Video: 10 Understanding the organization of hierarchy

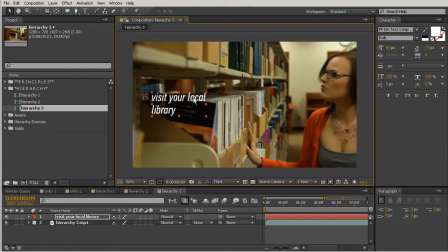But I also want to make sure that I don't have my whole bit of text too far over so that it's interfering with the motion that we have created in our shot.
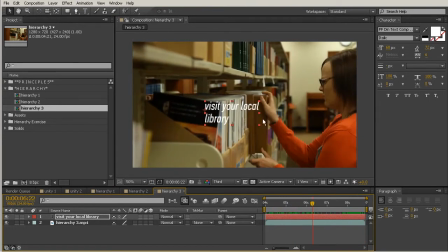So I don't want this to interfere with this area here. So I'm going to make sure that I keep it over here on the left side. So I'm going to go up there, grab my text tool. Let's just highlight library. Now there's some things I can do to this bit of text to really make it feel like that hierarchy is being pushed.
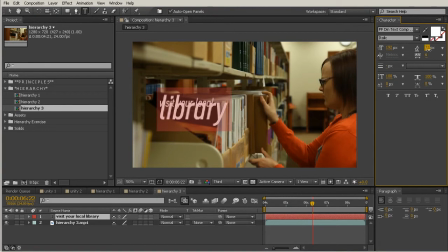So let's make it a little bit bigger first. And then I'm going to push that down just so that it doesn't feel like it's interfering with that top part. And maybe we want to make this all caps, so I can just click that there.
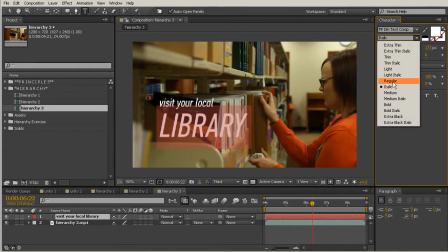And I don't want this part to be italic, so I'm going to come in there and just make it bold instead.
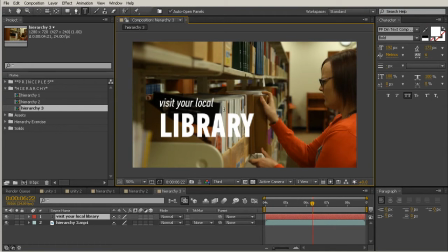And automatically, this already feels like the text just makes a lot more sense. I'm going to come in there and change my resolution to full just so I can see how the word is fitting together. You might want to kern those letters together a little bit better there.
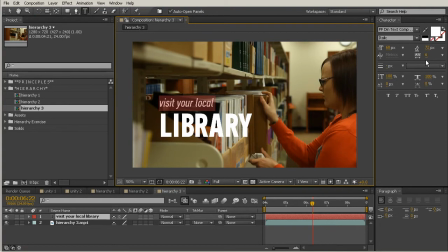Maybe we want to track out this little piece of text just so that that is lining up with the A. We could track it out even a little bit further and line that up with the R. Now, that is definitely something that we probably should talk about, is the alignment.
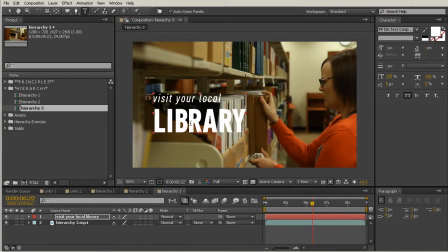So when you're setting up hierarchy within something that's using text, alignment is a big part of what makes the whole thing feel unified. So you need to just keep in mind that the alignment of your letters
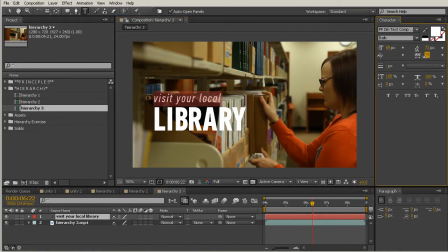is going to affect whether or not something feels like it's finished in the end. So there's an intention here that I'm lining up this straight L, the straight edge of the L, with the straight edge of the R, instead of just leaving it where it was in the beginning.
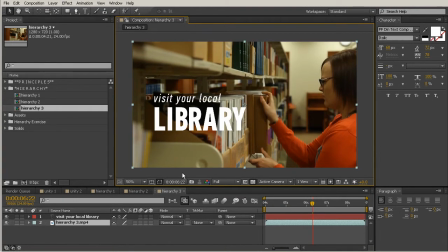Okay, so now that we have this bit of text set up and it really feels like a cohesive message, the text looks like it fits together pretty well, you could come in here
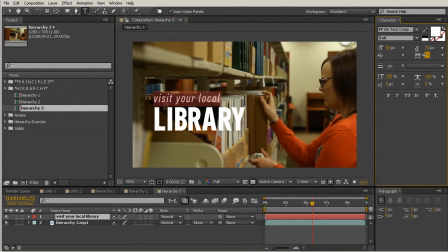and start to figure out exactly where the piece of text should be positioned in relation to your shot.
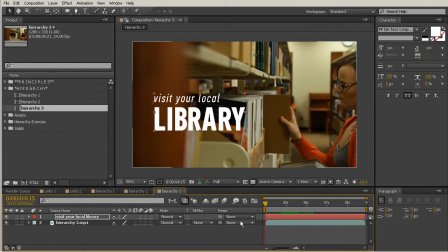So to help me with this, I'm going to turn on my title action safe grid. So to do that, you just come down right there to this lower left hand corner, click title action safe. And a lot of times I will use this even when I know that the actual purpose of title action safe,
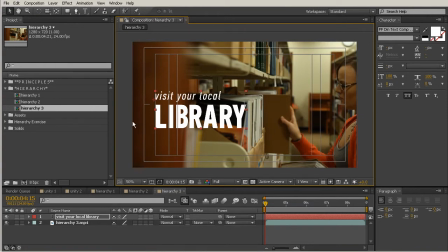which is to not let the edges of an HD video fall off the sides of a kind of an old square tube style TV. Even though I know that's what it's for, I like to use these lines as a kind of just a means of grid design and letting me
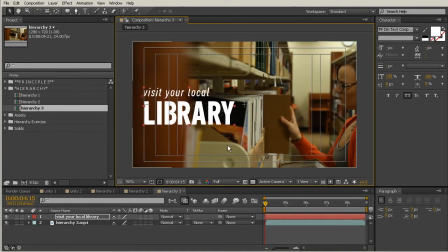align things just so I have kind of a standardized idea of how close something should be to the edge. So I like to come in here and I'll kind of use this side tick mark there to align this piece of text right there. I have this little red square that I'm lining up with that tick mark just to put it right in the middle.
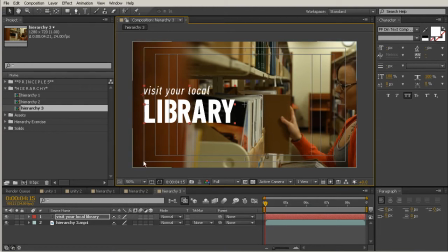And then this line I'm aligning it with on the side so that this margin you see there is going to remain consistent.
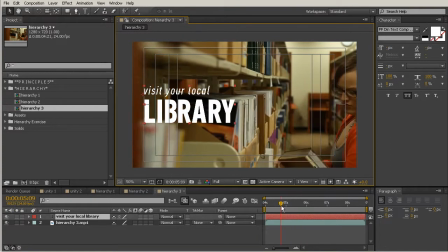So at this point, I will probably come in here and change the size of my
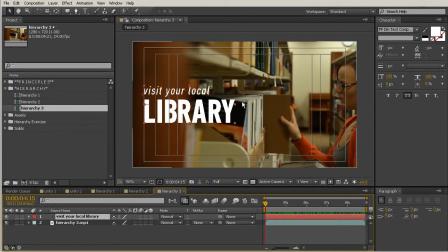text based on how much room is left between the edge of this bit of text and my focal point. So if you wanted to, you could even use some rulers here. So let's talk about that. Let's turn those on. I'm going to turn on rulers there. And by having rulers turned on, I can use guides.
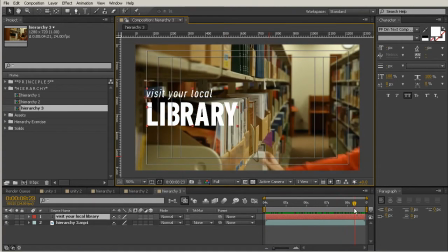So what I'm going to do is kind of slide over here all the way to the end. And just right about there is where this final line is going to be, where we don't ever want to cross this edge.
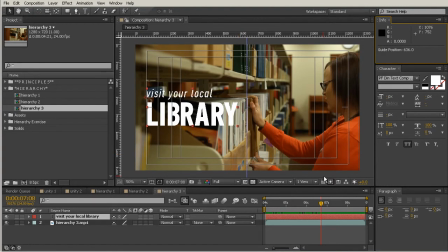So that feels like it's pretty much right in the center of our composition.
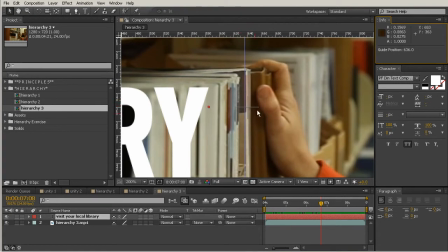You'll notice that the crosshairs that are created with the title action safe are lining up pretty closely to this guide that we've created.